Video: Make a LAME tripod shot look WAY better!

All right, welcome back to the channel. Today's video is brought to you by some of my favorite people over at Storyblocks. A little bit more on them in just a bit. Today we are talking transformation. Specifically, I released a behind the scenes for a video I shot for Cometeer Coffee.
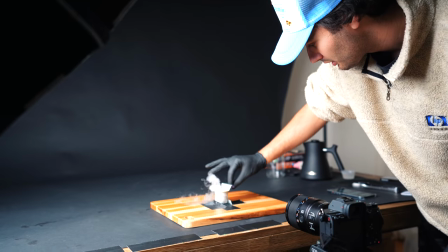13s
That was about a week ago. And I'm not sure if anyone actually realized, but every single shot in that video was captured using nothing but a tripod. No handheld, no camera movement at all whatsoever, which is why I want to break down how these shots really came to life in post. Now to refresh your memory, here is the final video.
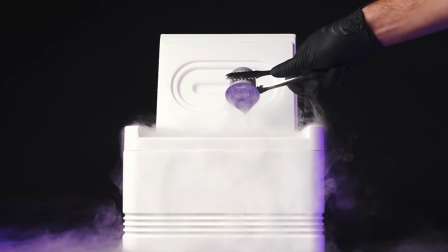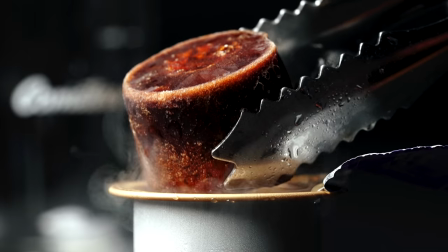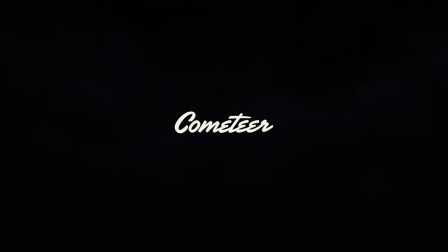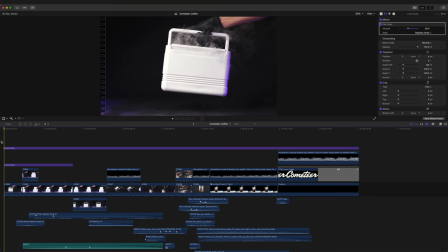50s
So there it is. Let's go ahead and dive into Final Cut Pro X, where I edit all of my videos.
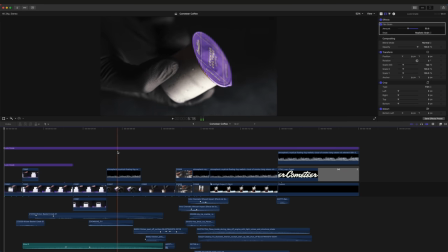55s
You can see this is our timeline here with all our footage and sound effects. Speaking of sound effects, I'm actually going to go ahead and delete all of them out of the sequence so we can just focus on the visuals for today.
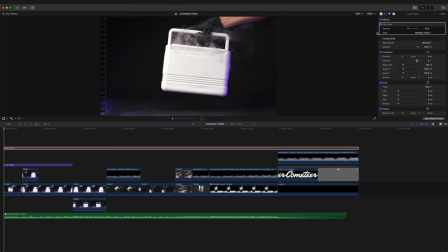64s
So we'll start up here with this adjustment layer. All this is is an adjustment layer with our film grain at 50%. This helps a little bit with banding for footage with lots of dark negative space.
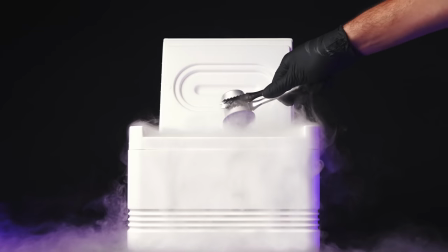75s
And believe it or not, that subtle film grain actually helps to accentuate that dry ice vapor and fog in all of these shots.
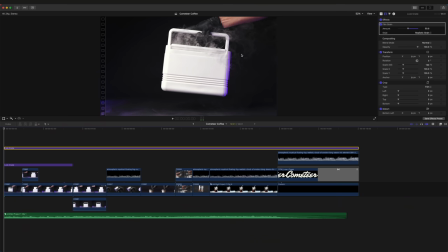80s
It just makes that steam look a little bit more visible against that dark background.
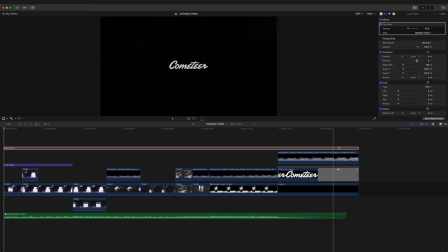84s
As you can see, the adjustment layer spans the entire length of our whole timeline from start to finish.
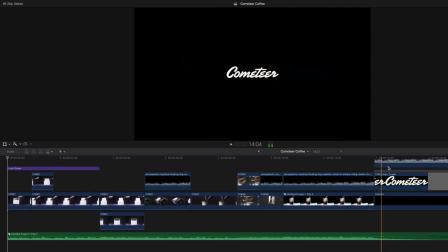90s
And underneath it, we have all our footage.
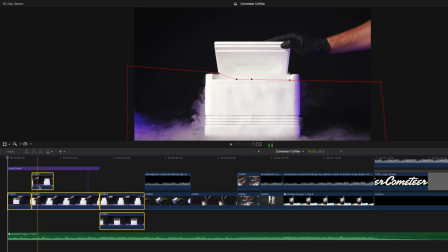92s
These first few shots here contain that opening sequence of placing down the cooler, opening it up, and then pulling out the capsule from the cooler.
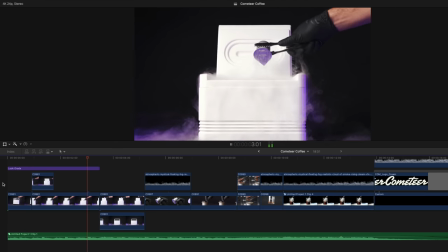100s
Now of course the camera doesn't move at all for this opening sequence but the clips are cut together to change on the beat of the music.
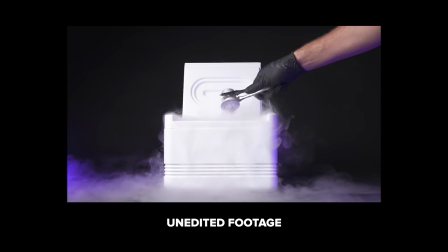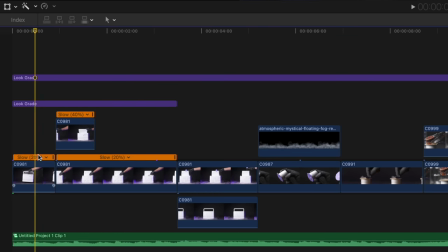111s
As you can see the first clip is slowed down to 20% of its original speed, the second clip is at 40% and then the third clip is also at 20%.
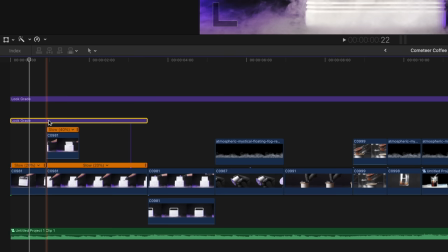119s
Across these three clips we have another adjustment layer and this layer contains our zoom in.
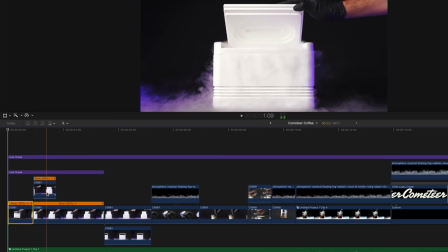125s
Rather than adding a scale in on each individual clip separately,
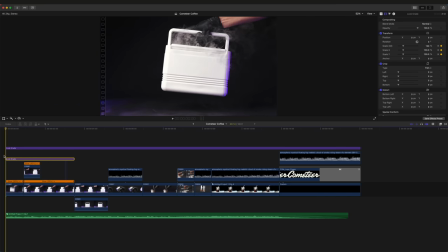128s
I made an adjustment layer over the whole thing because the camera doesn't move and I want that consistent zoom in across all three clips.
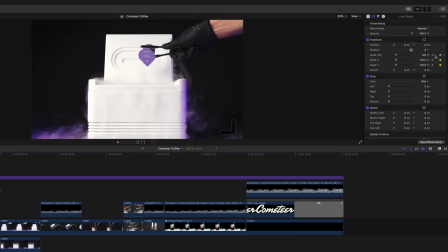136s
If you look over here you can see we start at 100% and if we click to our next keyframe we are at 25% here at the end of that adjustment layer.
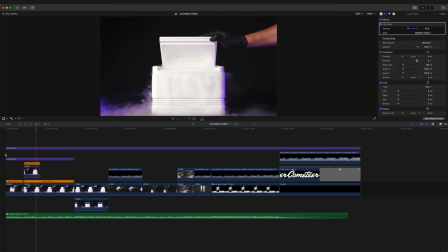143s
And if we play that back you can see that it looks like the camera is getting closer and closer throughout.
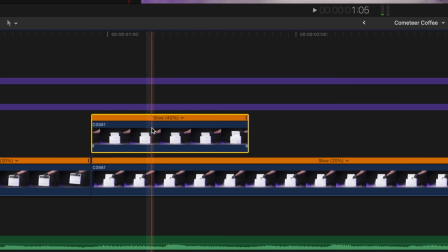148s
Now you might be wondering why is this second clip here on top of the clip underneath and there is a reason for that.
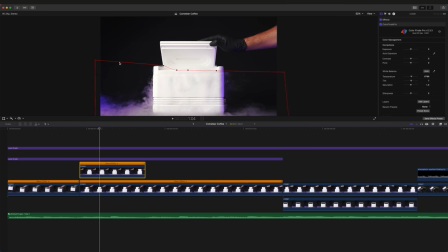153s
On this top clip here which is our shot of the lid being opened we have a mask and if I disable the mask you can see what it looks like underneath. The lid opens and then we cut to the next shot and you can see that there is a lot more of that dry ice smoke and vapor going on making the cut between those two clips pretty jarring as you can see. Now despite being a hard cut between the two clips I did want it to be a little bit more seamless and natural and not as abrupt to the eye which is why I went ahead and drew this mask to bring in that dry ice smoke of the next shot.
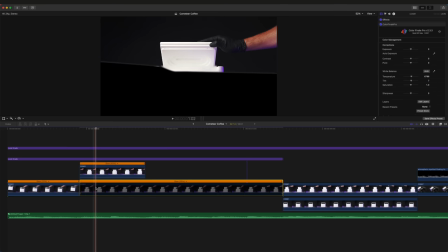185s
So if we disable the shot underneath you can see that all we've kept is the opening of that lid
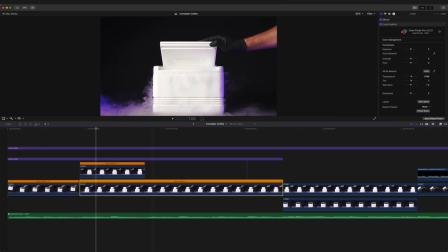190s
and then underneath is actually our next shot with all of that dry ice smoke and vapor.
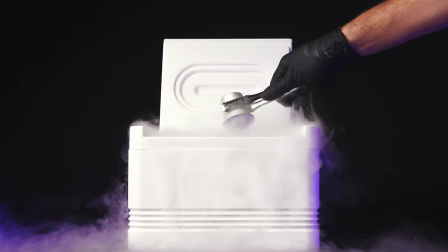195s
So here's what that transition between those two shots looked like before we added the mask and here it is after.
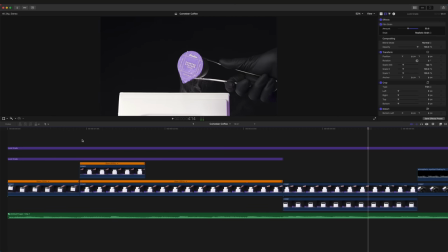202s
Now moving along we of course have this close-up here and a lot of people ask me how did this shot end up being so
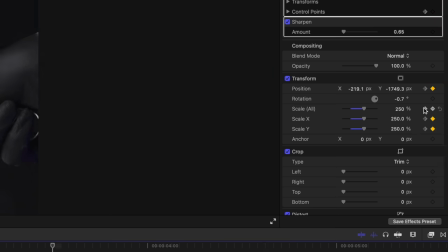208s
sharp despite being punched in 250 to 260 percent. That is really pushing it as far as a zoom in goes but I'll show you how we made it work.
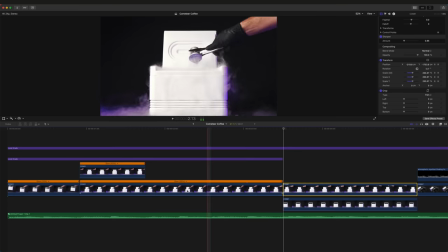218s
So as you can see here the clip file name is C0981 same as the previous clip so it is actually all the same shot but to get that zoom in
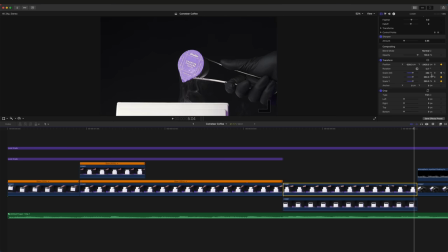226s
I started at 250 percent and throughout the clip it zooms into 260 percent and if we turn on our transforms here you can
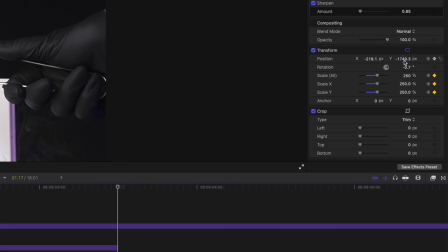234s
see that we actually have a little bit of x and y movement as well throughout the clip.
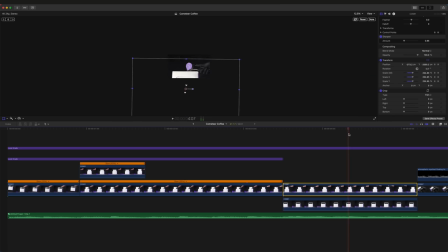238s
And if we zoom out here you can see the whole frame actually moves down and this is to keep that capsule in the center of the frame the whole time. It's not perfectly locked to the center it's just a keyframe at the start of the clip and at the end of the clip so that it stays more or less in the middle for that kind of tracking motion.
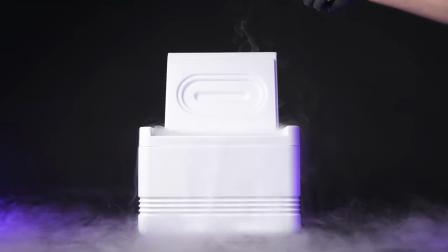253s
So as far as what the clip looked like before we did anything to it at all it looked like this and of course once we add our transforms we get something that looks like this. Now you might have noticed that because we cropped in so much and added that movement, the clip actually cuts off at the top here.
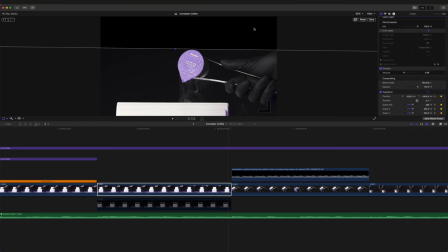268s
You can see it's a lot darker where there's nothing underneath, which is why we added in this shot here. And then we added this draw mask to kind of smooth everything out. And this is what it looks like if we take away that bottom clip, which is why we added it there, as well as that mask to smooth everything out.
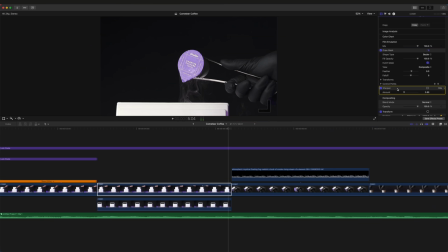286s
So I've just realized I've actually got this sharpen effect here on this clip to sharpen up the capsule. And that's actually a mistake. In the final version of the video that I put out on social media, I did not use the sharpen effect.
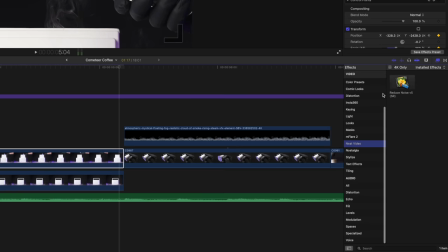297s
What I actually did instead was went into my plugins here, went down to neat video and added the reduce noise version 5 to our shot. Now this is a noise reduction plugin that I use for those shots that have a lot of noise. It's one of those things that you don't really want to use but it's nice to have when you need it.
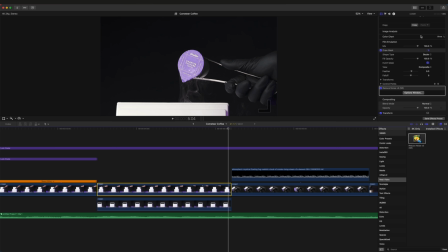315s
In this case the shot actually isn't that noisy but because it is punched in so much we do lose quite a bit of detail and the
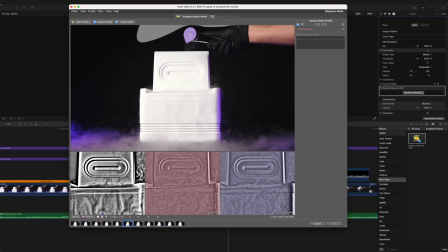321s
background did get a little bit muddy so what you do is you open the options window and you start building a profile so you make a big square in this kind of negative space you build a profile it detects all the noise in these different channels here and then you can go into your adjust
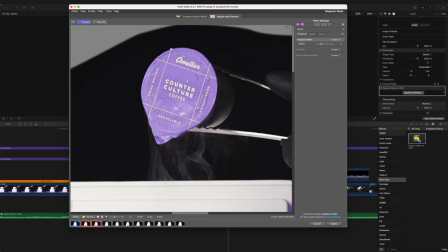336s
and preview zoom in a little bit here have a look at our capsule and under the spatial tab i actually turned on sharpening and you
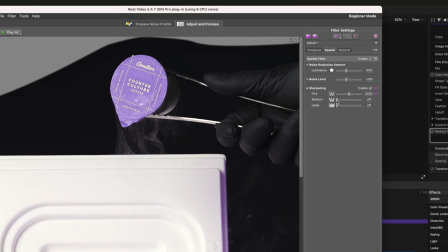344s
can see what that does to the label i might turn up the fine details just a bit a little bit in the medium and then a tiny bit in the large as well.
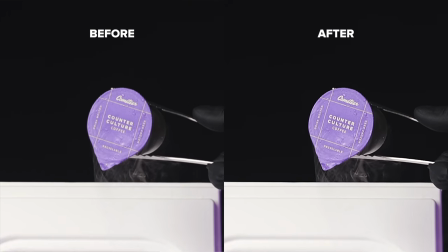351s
Now that's looking really sharp so I'll hit apply and here's a side-by-side of what that shot looks like before and after this effect is applied.
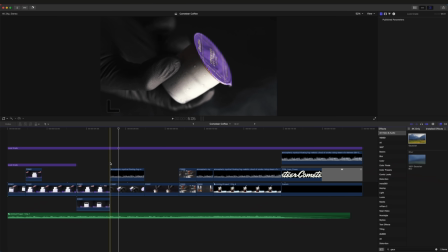359s
Now moving along we've got the close-up of the capsule in hand.
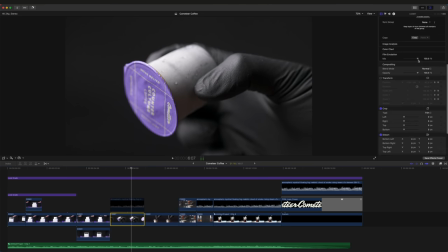362s
This is what the footage originally looked like and what I actually did was I went in and I rotated it 180 degrees.
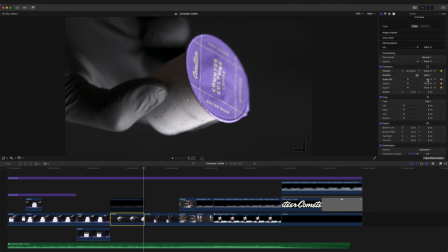368s
I also added in this zoom in from 105 to 112 percent and the reason for this change in rotation it's actually a couple things. One, the label looks a little bit more natural and upright in this position. And the second thing is that there's just something about the light hitting the capsule from the bottom instead of the side or the top.
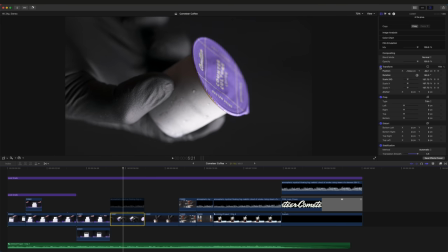386s
Overall just gives this shot a more interesting feeling. It's worth noting that I didn't feel like 20% speed was slow enough to get that dramatic feel I was going for with the shot.
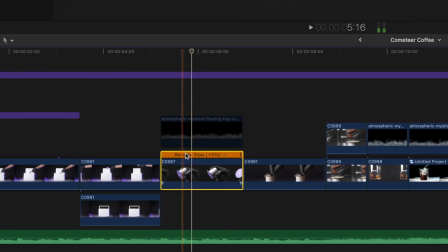396s
So what I did was I actually slowed it down to 10% speed, reversed the shot, and then added something called optical flow. Now if you're not familiar with what optical flow does it essentially takes a clip that has been slowed down beyond its frame rate and adds in those extra frames to make it look smooth.
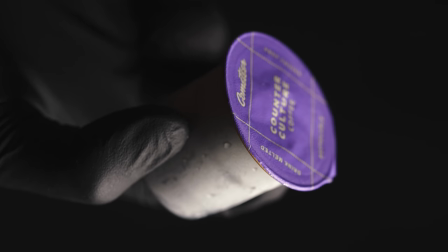412s
Here's what 10% speed on this shot would have looked like without optical flow and here it is with the optical flow applied.
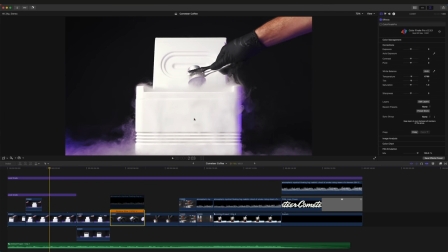418s
Now going from these previous shots with all of this dry ice everywhere to a close-up shot without the dry ice or the fog the shot just
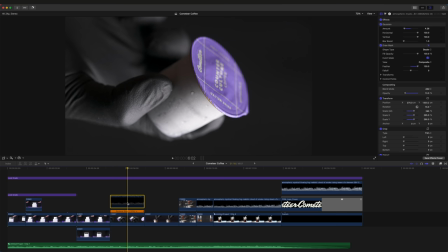425s
feels really empty and it definitely needed that extra something so of course I went in and added this smoke overlay from Storyblocks.
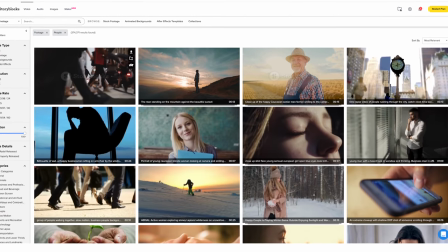432s
Now if you didn't already know Storyblocks is actually one of my most favorite online subscription services,
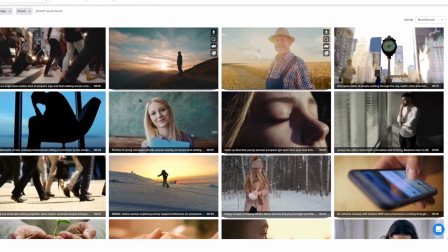437s
and with a membership plan you get unlimited downloads of high-quality royalty-free stock footage, motion backgrounds,
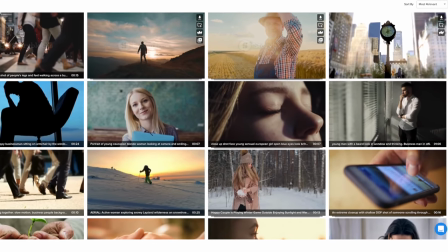443s
After Effects templates, and of course overlays like the smoke we used for this sequence.
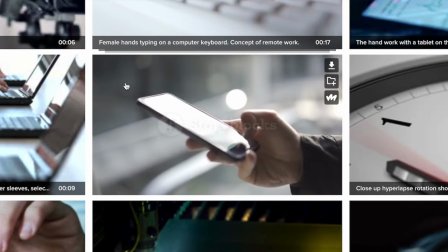448s
In other words, Storyblocks is an absolute lifesaver when it comes to getting pickup shots to your project, whether that's a personal thing you've been working on or some work you've been doing for a client.
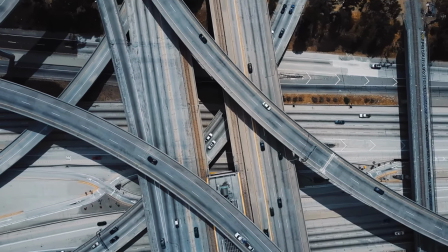457s
Let's say you need a drone shot of the city for a car commercial you've been working on, but your city has really tight drone laws.
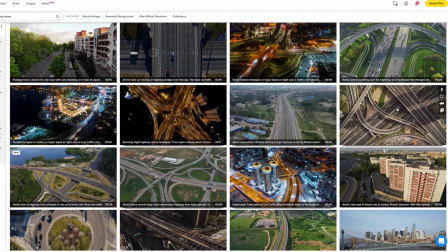462s
Well, don't worry because Storyblocks has you covered with a massive library of drone footage. Or let's say you just need a funky background for your next title sequence.
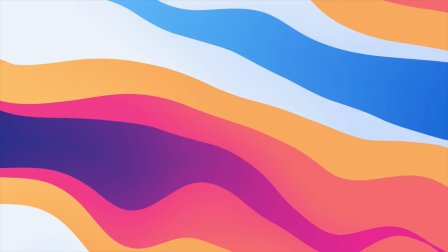470s
Well, they've got that too.
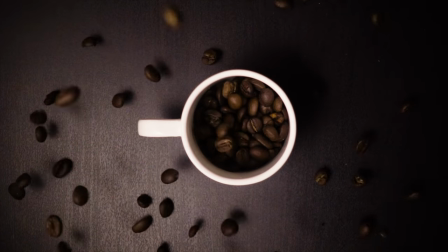472s
If you're ever in need of video assets of any kind to help tell your story, then head to the link down in the description below or go to storyblocks.com slash Daniel Schiffer to learn more.
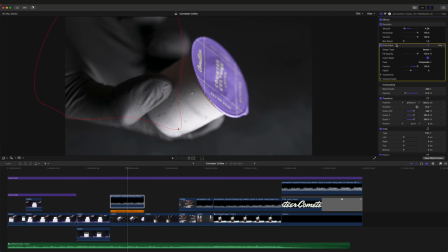480s
Once I applied the smoke overlay to the footage, I drew a mask around the hand roughly to keep it off of the hand. I added a very slight blur to the fog to keep it in the background.